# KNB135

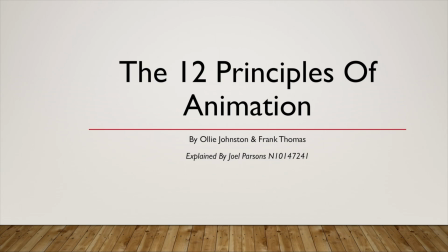[0:00]
This is a short video introducing the 12 basic principles of animation. They were first explained and introduced by the animators Ollie Johnson and Frank Thomas in their book The Illusion of Life Disney Animation.
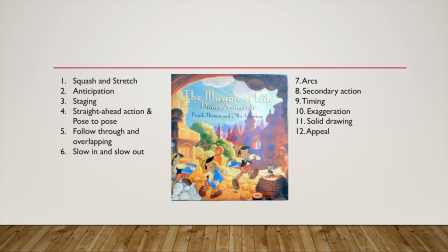[0:09]
At the time of release, both animators were working for Disney and they used previous animators' work from the 1930s and onwards to help convey these complex ideas. So it's crucial when creating an animation to follow these steps to help the end product feel more fluid, realistic, and lifelike.
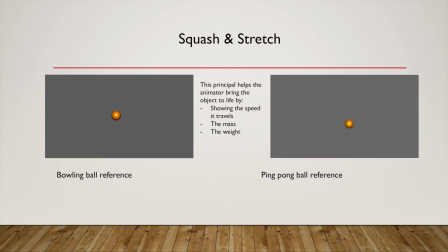[0:22]
The first principle we're going to explain is squash and stretch, and it explains the animation of an object will change based on its volume and what it's made out of. When an object moves, it will get longer as it falls, and then flatter when it bounces or collides with another object. By adding this, it helps the animation feel more fluid and real.
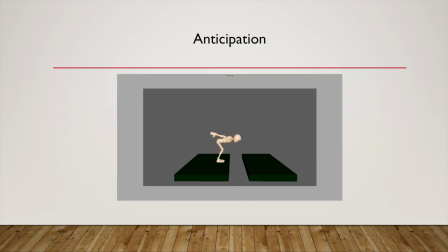[0:37]
The next is anticipation, and it's used to prepare the viewer of the animation for the action that's about to happen. It helps introduce and place emphasis on the emotion. Adding this to an animation not only helps the action feel more fluid and alive, but it also adds character to whatever is being animated.
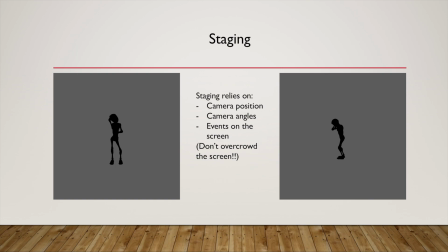[0:51]
The next is staging, and it is how you as an animator present your work to make sure all your animations and emotions are displayed perfectly and clear to the audience. When animating, you want to make sure you remain in control of what your audience is viewing and what their attention is drawn to.
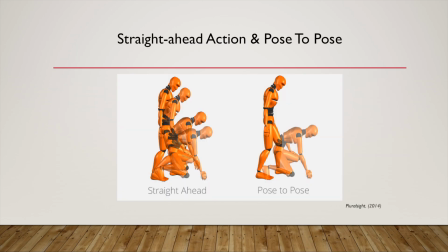[1:06]
The next is straight ahead and pose to pose. So these are two methods of animation that make it more efficient for you. So the first is straight ahead, where you start at the beginning of your sequence and you set one pose. Then you set another pose a few frames in front, and another pose a few more keyframes along your timeline until basically you get to the end shot, animating as you go.
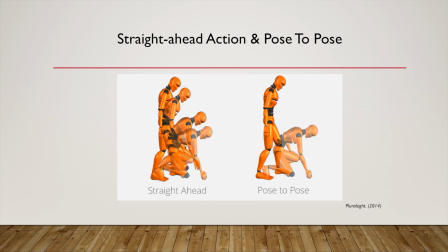[1:25]
The benefit of this is using it for unpredictable animations such as clouds of dust or fire.
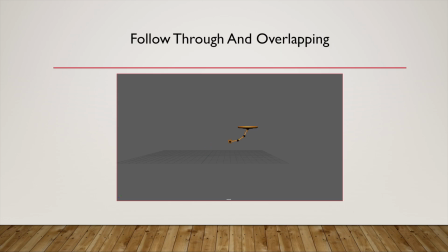[1:30]
We have pose to pose as well, and this has been referred to as organized keyframing,
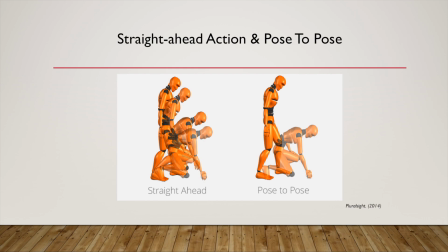[1:35]
where you, when completing your animation, instead of setting many poses on the frames, you set the main key poses across your animation, later filling in the gaps to see how you get to that main pose. Benefit of this, it gives you more control over your actions. It saves you a lot of work as you can catch problems early on. The next is follow through and overlapping.
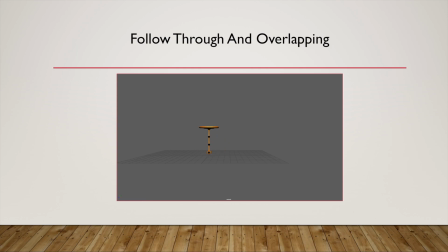[1:52]
So it refers to a part of the animation that drags behind the principal object, taking more time to complete the action. It can bounce back and forth once the object has stopped moving. So a good thing to remember is that not all your animation needs to stop all at once. Other parts can still swing back and forth after initial momentum has been lost.
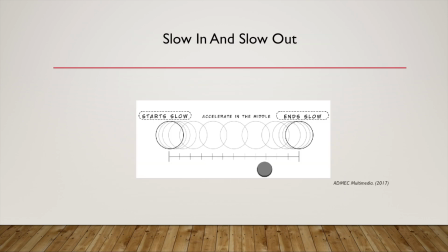[2:08]
The next one is slow in and slow out, and it's used to move an object across the screen. It will start with slow movements and build with momentum during the animation, but as it comes to an end, it will also finish slowly. Another simpler way of explaining this would be ease in and ease out of an action, with the middle keyframe displaying the fastest movements.
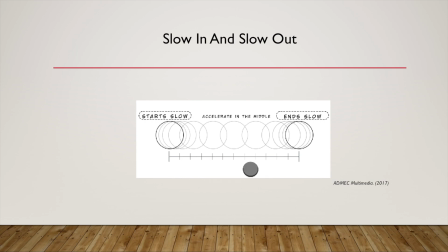[2:26]
If you miss this crucial principle, when the movement then looks less believable and less lifelike.
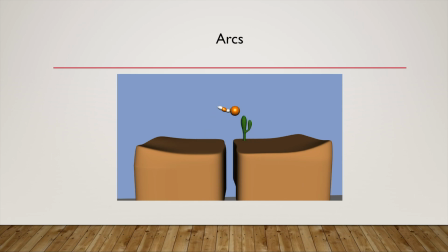[2:31]
So the next one is arcs. Arcs that help to create movement and make them feel more natural. Everything in the real world moves with a curve, and rather than moving in a straight line. So for example, when a ball bounces across the screen, it does not fall in a straight angled line. It falls with a curve and bounces back with a curve.
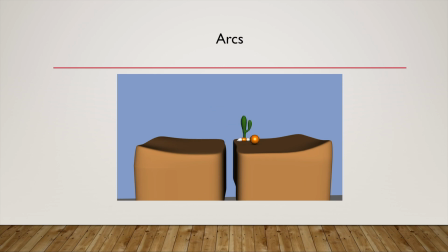[2:48]
If an animator made the ball fall on a straight angle, it would look unnatural, so arcs help the movement feel more fluid and appealing to the audience.
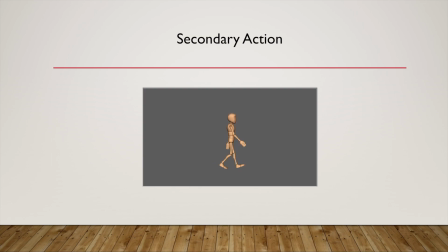[2:55]
Number 8 is the secondary action, and it's defined as the gestures that support the main action by adding more dimension to the animation. It is a result of the main action, and it is an added effect that enhances the primary action. So for example, you can see that the legs move in this bottom animation, but once you add the arms, it becomes more realistic and more dynamic.
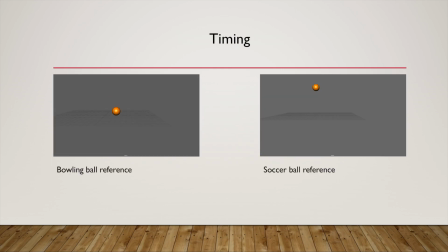[3:14]
So the next is timing. And the principle of timing refers to the number of frames or different drawings in a single action. By adding more drawings and various keyframes, the animation will slow down and run for a longer time. But on the reverse side, if there are fewer drawings in between the extremes of keyframes, the drawing will appear sped up or faster and take less time to complete.
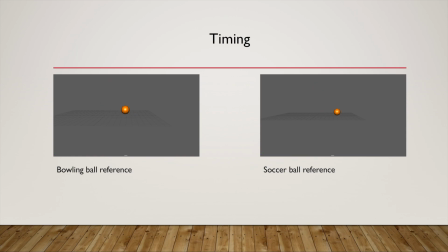[3:33]
Timing is crucial to the emotional character's personality. It allows the animator to be more expressive with each character.
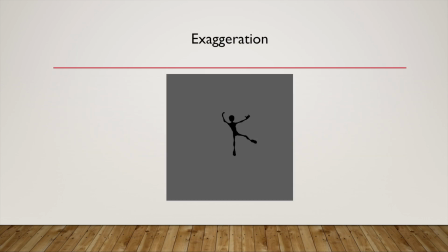[3:39]
The next is exaggeration, and this is the principle that asks the animator to push and expand on a character or an idea to further convey the emotional movement they're trying to get across. By expanding on the initial idea, it helps the end product feel more powerful, more convincing.
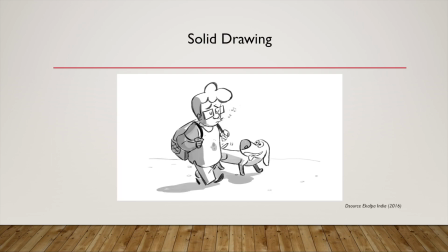[3:53]
The next is solid drawing, and solid drawing helps an animator draw a character with the knowledge of three-dimensional drawing. It enables the product to feel more real and three-dimensional. The animator will utilize volume, weight, and balance to achieve this. Finally, it enables the animator to be able to draw a figure from all different angles.